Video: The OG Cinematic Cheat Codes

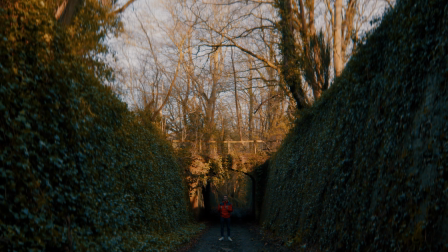495s
Or the countryside, where you might find yourself on an old, sunken, ancient road that's filled with just pure evil and medieval spirits and dog walkers.
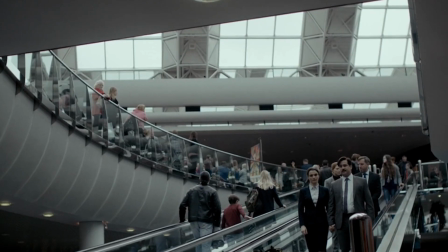508s
Leading lines can be roads, buildings, signs, arrows, even the way the light's hitting in the background.
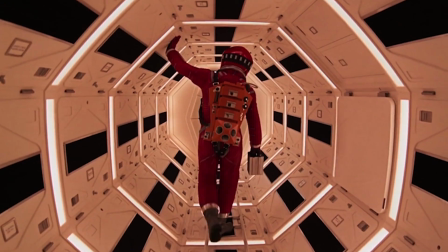513s
They all conspire to steer your eyeballs in a certain direction.
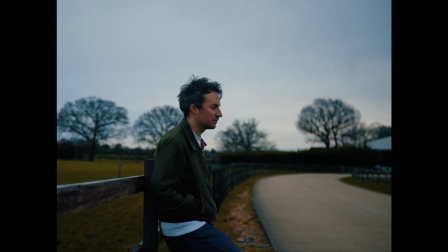517s
They can also act as a subtle hint to where your character will be walking once they realise they've left their mate tied up in a car boot,
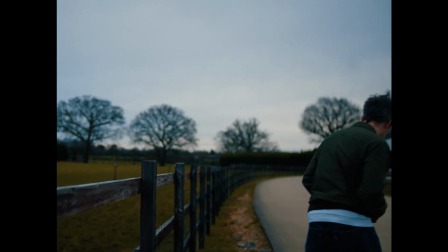524s
for a laugh by the way, but actually maybe it's now not a laugh that they've been in there for 2 days.
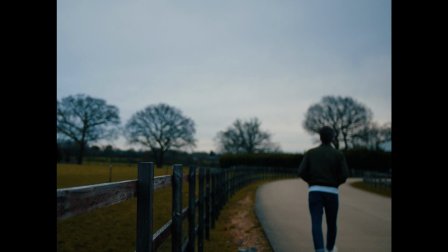530s
But who knows, because maybe a few more days would actually make it funnier. I mean, I'd hate to ruin a good joke, that's all.
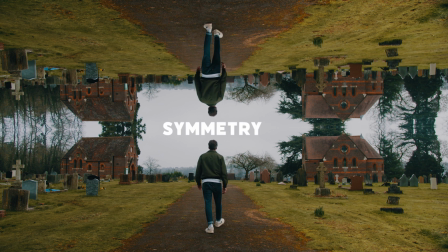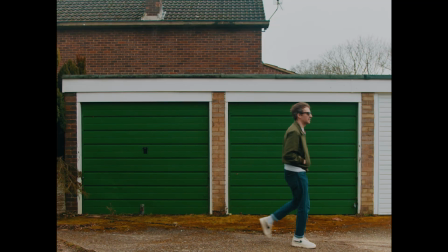Do that all day. Yeah, easy. Now, symmetry is paired with balance for obvious reasons. You know, each side of me is exactly the same. They are both equally balanced, like yin and yang, or I don't know,
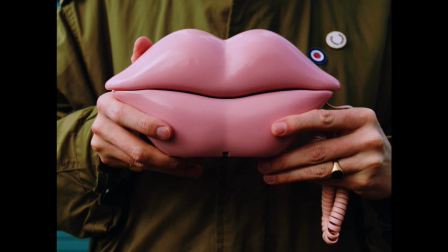568s
these lips, which are also a telephone. Hello? Yeah, speaking. No, do you know what? I haven't seen him at all. Oh, he's missing, you're joking. Oh. Well, hang on a minute, let me just have a check around here, see if he's about. Thomas? Tommy boy? Ah, no, he's not here, I'm afraid. Yeah, I know, what's he like? Alright, see you later, Bye. It's mad, these aren't even plugged in because it's, yeah.
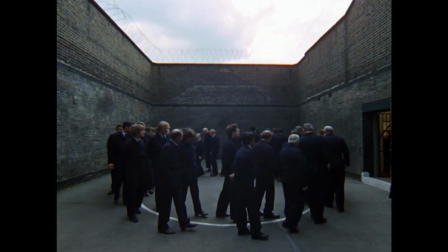606s
And you know what, personally for me, Symmetry is all about pure, pleasing aesthetics.
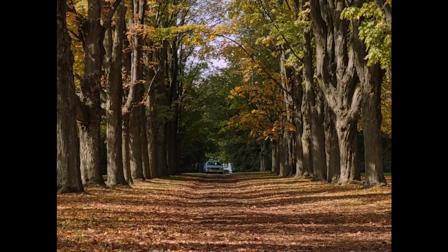612s
And that in itself is a good enough reason to film somewhere. It's not trying to communicate anything other than, hey, look at me, I'm a beautiful red lift.
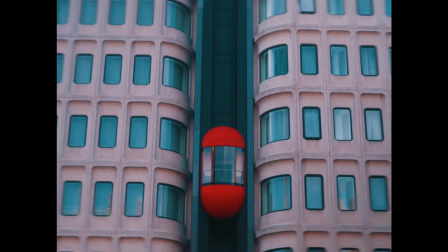620s
And before you ask, yes, I am married. So it's not gonna happen. Now, if you want to see Symmetry utilised in its finest form, then look no further than this master of this absolute art form. His name is obviously, what's his name? Wesley. Mate, I'm absolutely drawing a blank on this geezer's name. What's his name? It's Dave. No, it's Dave. Yeah, Dave. He loves Symmetry, can't get enough of the stuff.
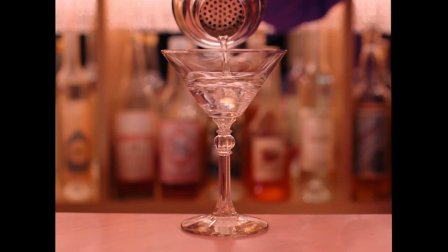No, Dave doesn't sound right. It's not Dave. Is it? Oh, it's Steve. Yeah, Steve. God, almost looked well stupid then. Yeah, Steve. Love that guy.